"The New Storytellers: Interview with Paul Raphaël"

So what's interesting about this fake behind the scenes is that, you know, when you're actually on the set of a stop-motion animated film, the puppets, of course, are not animated because it takes days,
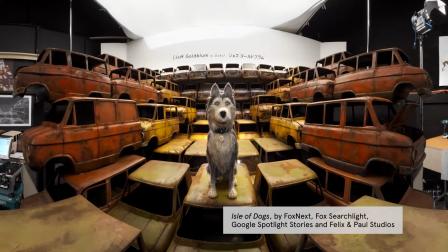[0:25]
if not weeks and months sometimes to create every single shot, painstakingly animating every puppet.
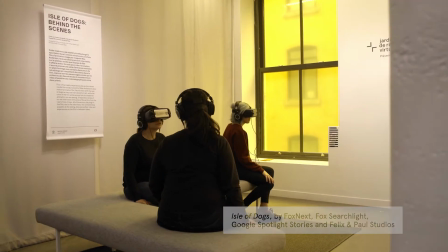[0:30]
In this piece, what we wanted to do is put the viewer on the set,
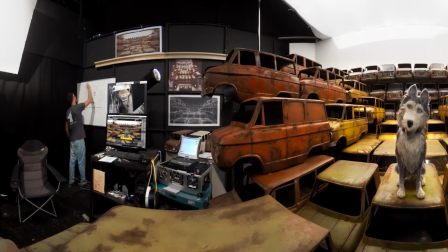[0:35]
but really in the world of the animated characters, while still getting simultaneously a glimpse at the making of that scene.
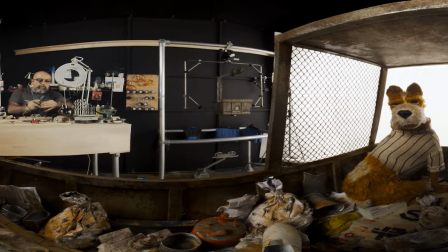[0:45]
Since we're shooting at 360 degrees, we would inevitably see what's behind the set.
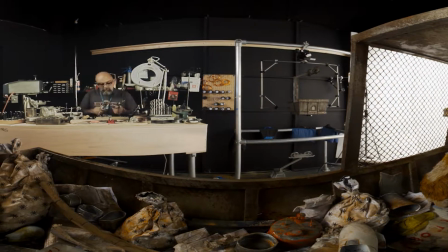[0:50]
And that turned out to be great in our case, because when you're in the experience, if you look in front of you, you're essentially immersed in the world of the dogs.
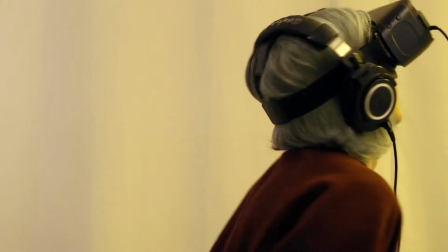[0:58]
But as you turn around, you get to see what went into the making of that scene.
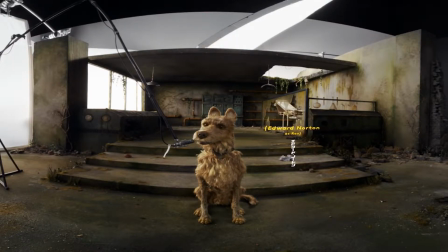[1:05]
What was really mind-blowing and which I had no idea is that in his animated project, so from Fantastic Mr. Fox to the new Isle of Dogs, as well as the Isle of Dogs behind-the-scenes experience we created with him,
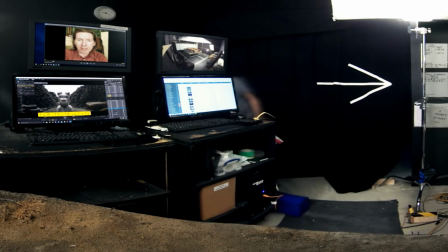[1:21]
Wes himself will actually record himself performing every character in the experience.
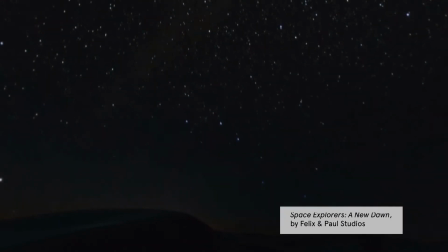[1:29]
So our latest piece is a documentary series, a VR documentary series called Space Explorers. It's in two parts. Part one is right here behind me. And it's 20 minutes. Each episode is 20 minutes. It's a project we did in collaboration with NASA and SpaceX, as well as the Russian space program, Roscosmos, and features the voice of Brie Larson.
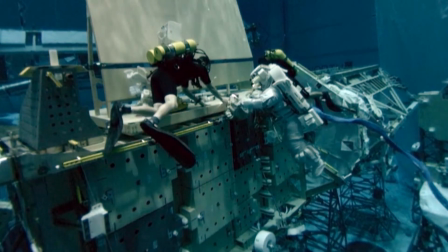[1:52]
A few months ago, we were going to film a SpaceX rocket launch.
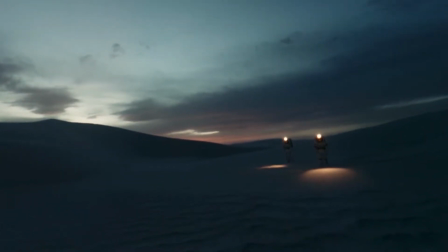[2:00]
We had already shot a rocket launch in Russia, and we'd taken safe precautions and put the camera quite a distance away, not to damage the camera.
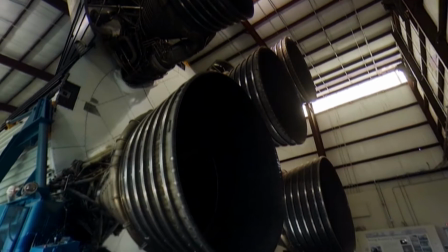[2:10]
In this case, however, we wanted to do something different. The people at SpaceX were, I want to say kind, maybe crazy enough to let us get as close as we wanted pretty much with our camera.
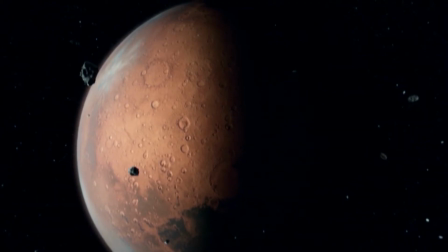[2:25]
And we decided, okay, we're going to put one of our cameras at risk.
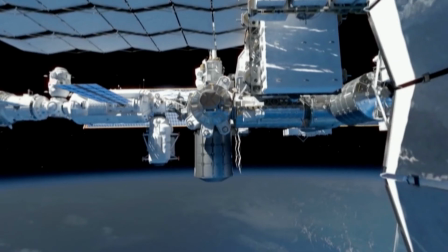[2:30]
If we lose it, we lose it. At least we'll get a great shot or we'll hopefully get a great shot. and we ended up putting our camera right across from the rocket, so basically the structure that is right in front of the SpaceX rocket, and we shot from there. We made sure to have all the data recorded safely further from the camera. We did get the shot, the camera was damaged in the process, but it is definitely one of the craziest shots we've ever done in VR.